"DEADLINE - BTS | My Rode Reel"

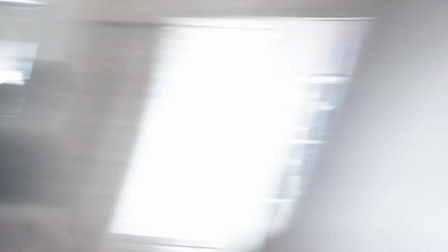2s
To start, I'd just like to say that this film would not have been possible without the help and support of my friends and family.
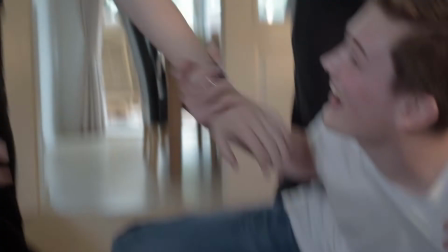8s
Thank you. Deadline was a really fun shoot.
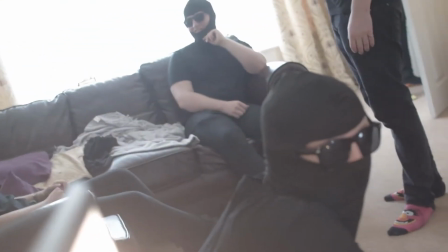12s
We filmed it all in one day on my Nikon D3300. The cast was made up of my friends and my little brother Joe.
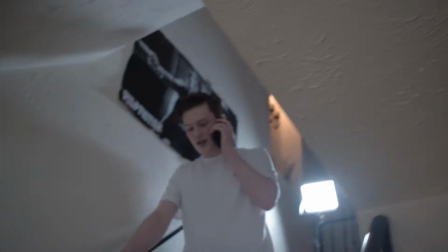18s Hello.
None of them are experienced actors, but I was really grateful for how seriously they took the roles.
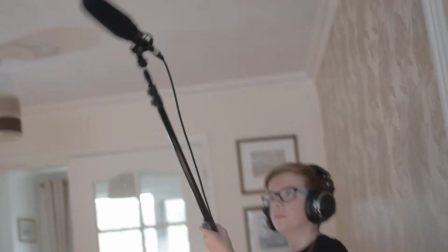25s
The audio was recorded on my Rode NTG 4 Plus. Finn Hello. even ended up in the final film with the mic.
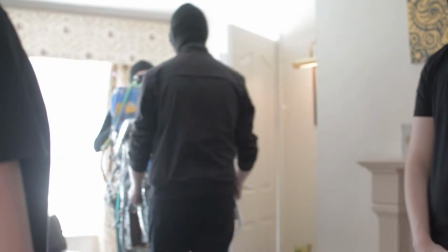32s
He's meant to be there. The biggest challenge for this film was making the chair.
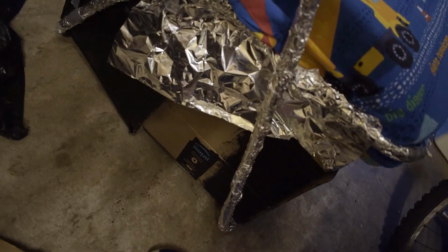36s
I took an old deck chair, wrapped its frame in tin foil and duct tape to give it a futuristic look.
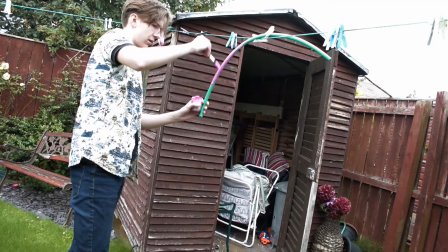41s
The wires at the back were a selection of old painted hosepipe, cut up skipping rope and plastic straws.
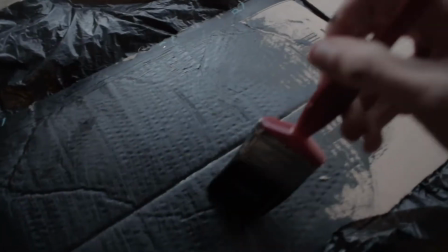46s
However, I wanted it to look like a child could have made it, so I lined the cover with digger bedding.
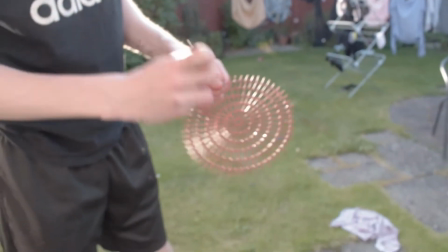51s
I cut out the inside of a plastic tennis racket and painted it red, and used it as a vent in the bottom of the chair, so when I put the smoke machine in there,
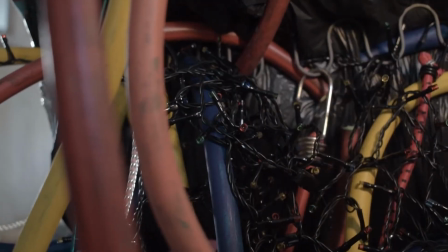58s
the smoke could escape. I finished the back with Christmas lights so that it looked like it was actually using electricity.
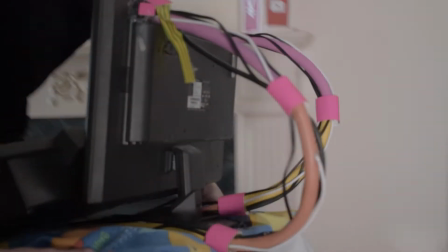64s
My brother Ethan made some fancy looking wires and attached them to the back of his monitor that he let me use for the film.
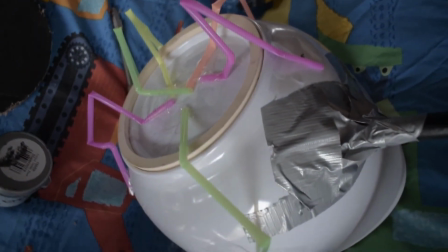70s
The helmet for the chair was made out of an old sick bow, but we didn't tell that to Joe McGowan because he had to wear it.
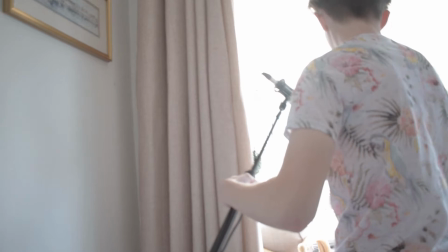76s
The sound design for the chair was done by me and my sister.
Hello.
Going around my house with my Rode NTG 4 Plus and recording sounds we thought sounded cool.
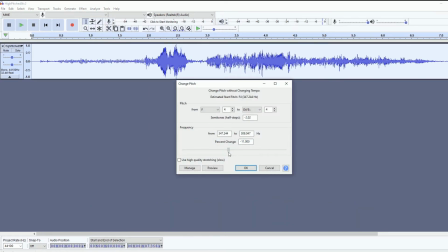88s
Then, bringing these sounds into Audacity, I edited them, changing the pitch and adding reverb before putting them in the final film, transforming a scene like this
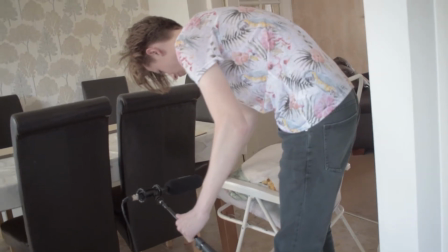98s
into this. Most of the sound effects in the final film are Foley and have been recorded in this way as well.
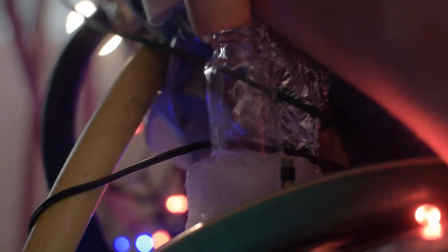109s
There are quite a lot of VFX shots in this film. Each one of them brought their own challenge. Things like screen replacements, picture replacements, adding glow to the bottles.
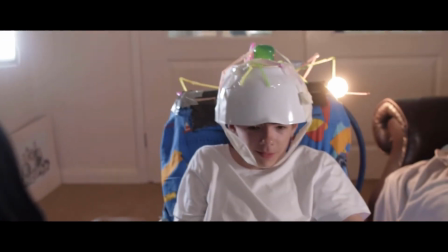117s
The most difficult one of all was the head replacement shot. Not in this shot, these two are identical twins.
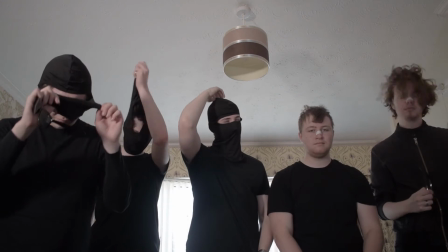123s
In this shot. To accomplish this, I first took the shot of the lads removing their balaclavas, then I told them to leave and got a shot of the background.
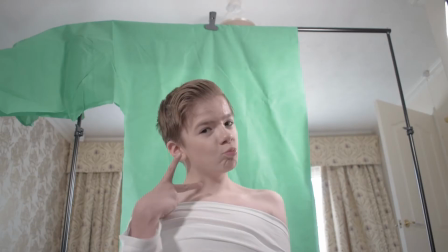132s
Then in the same location I put Joe against the green screen looking stern at the camera.
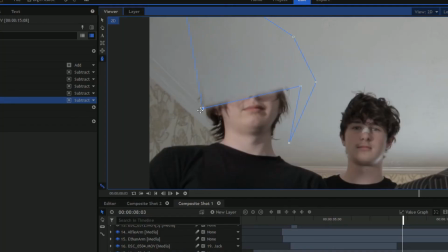136s
I then brought these elements into hit film, and placing the empty background beneath the video in the timeline, I was able to remove the actor's head.
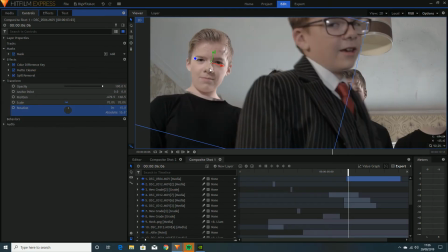143s
Then I keyed out Joe's head and positioned it over where the actor's head should be. Then using feathering, I made the next line up.
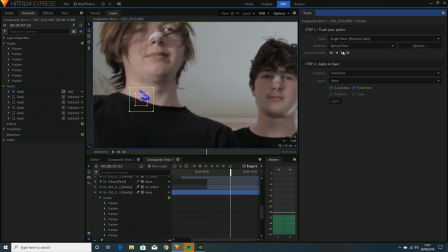149s
I then tracked the neckline of the actors to get the information of their movements, and then parented this information to the head, meaning that Joe's head would now move with the actor's body.
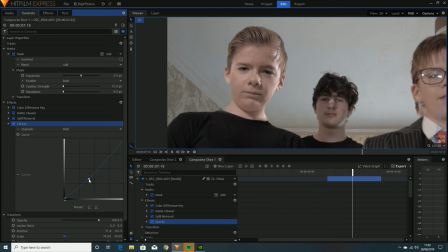158s
A bit of darkening and desaturation to make the images match.
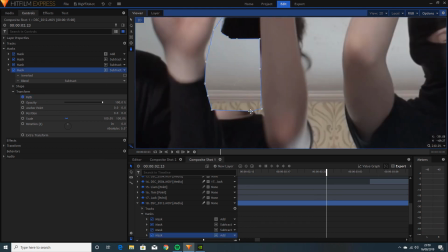162s
And then I had to do a lot of rotoscoping for when the heads come out from underneath the balaclavas and when Joe walks in front of the actors, but in the end I was pretty happy with how the shot turned out.
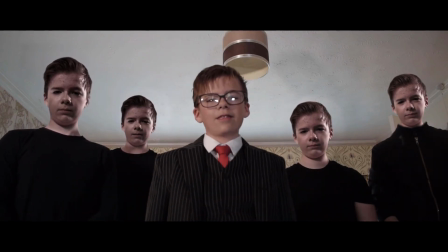171s
Finally, I edited the film in HitFilm and licensed some music off Musicfine.